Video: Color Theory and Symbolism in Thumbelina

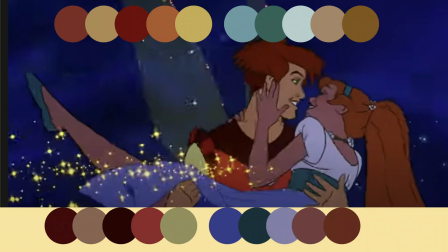691s
Here we can see their before color palettes on the top and their current color palettes on the bottom you can see that there's a dramatic lighting shift as we go through here her skirt is back to blue he's
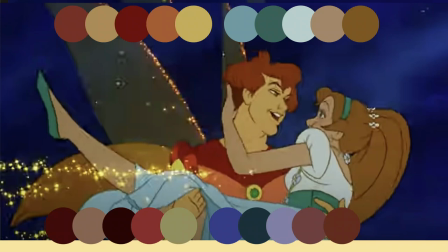709s
dropped her out of the sky oops but he catches her and then on the top here this is his this is his color palette right now and his
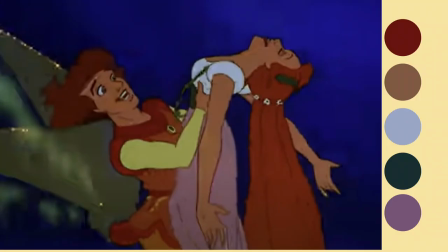719s
skin is a yellow but she's overjoyed they're happy this is the ending where again her skirt has turned this like mauve
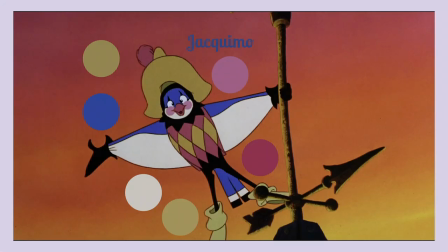729s
purple tone and he is supporting her completely both hands because before he only had one hand and then he dropped her so let's get into Giacomo Giacomo is a bird and he in he's a swallow specifically
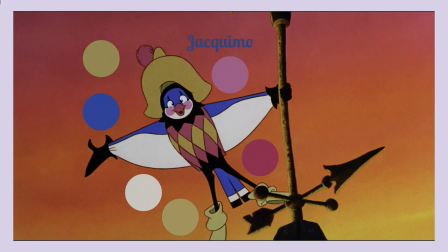744s
and in the book he had a slightly different lesson to teach he his role was to show you that nobody really helps you without ulterior motives. He develops feelings for Thumbelina, and then he proceeds to fly away when she marries the fairy prince, because he either loved her or was, quote, fond of her.
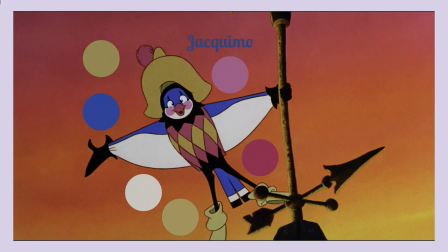759s
But either way, he wanted to never part from her again. So Don Bluth has instead made him a very caring friend. You can see he's wearing this gold, this pink, these, what is that, like this rose blush. He loves love. He loves to be there for her. He wants to be happy. He's a super cheerful persona.
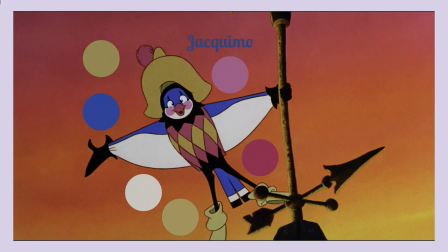779s
But just because he is all of those things doesn't mean that he's going to meet her needs correctly. He makes things worse for Thumbelina throughout this movie, and that's why he as himself as a bird is blue. And I actually found this out as that most birds are partially blind to blue, but see red colors with remarkable clarity. So he can't see that he's doing harm, and is so focused on the red, the bright, the positive, that he causes her pain.
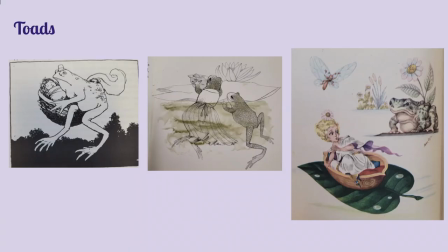805s
so let's get into the lessons that she learned throughout this movie here are the toads they're described in the books as there's a mother and a son toad and the mother is described as ugly great ugly great ugly slimy old
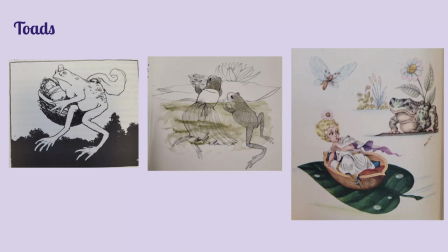821s
withered large ugly wet horrid hideous and nasty and horrible and her son is described as ugly uglier even than his mother ugly and horrible hideous and deformed and frightful.
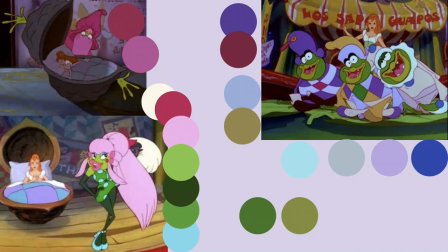833s
And Don Bluth has made the only decision in this movie that I do not agree with and has decided to make them into a mariachi band. I don't know why he did this. I don't approve. So, as you can see, the mother is dressed in pink when she kidnaps the Molina, and then once she,
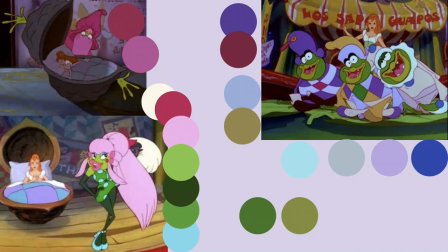852s
you know, gets her to their little floating boat, she removes the pink and reveals her green. She reveals that she's here for the money, she's here to trick people, she's here to convince Thumbelina into this life that she doesn't necessarily want. um her lips are pink
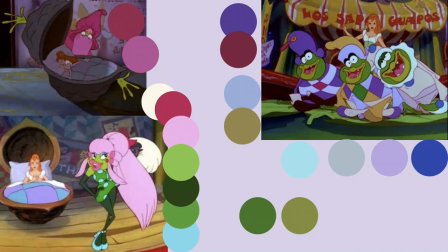871s
because still because she says a bunch of things that Thumbelina wants to hear she says a bunch of things that make Thumbelina feel good but overall she's green she's blue and she's fundamentally not
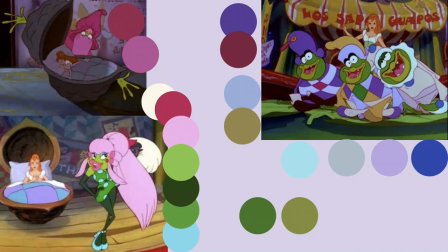886s
supporting Thumbelina's needs and is making her sad uh her sons because in this version she has three sons for some reason they're wearing this blue and weird swampy green
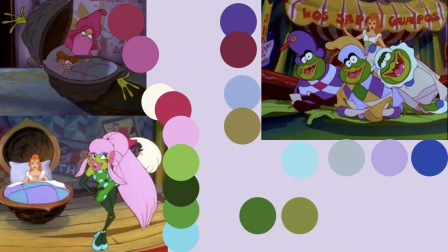901s
and the two on the left are you know they don't really matter they're just there to intimidate her but the one on the right is the one who wants to marry her and he's wearing white and blue because he's sad but he is putting on this
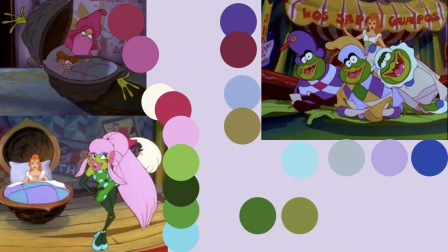917s
white of performance and he's pretending that he's happy he's playing along with the band but he gets this straight up blue as opposed to the purple or blue of his brothers because he makes Lumblina really upset.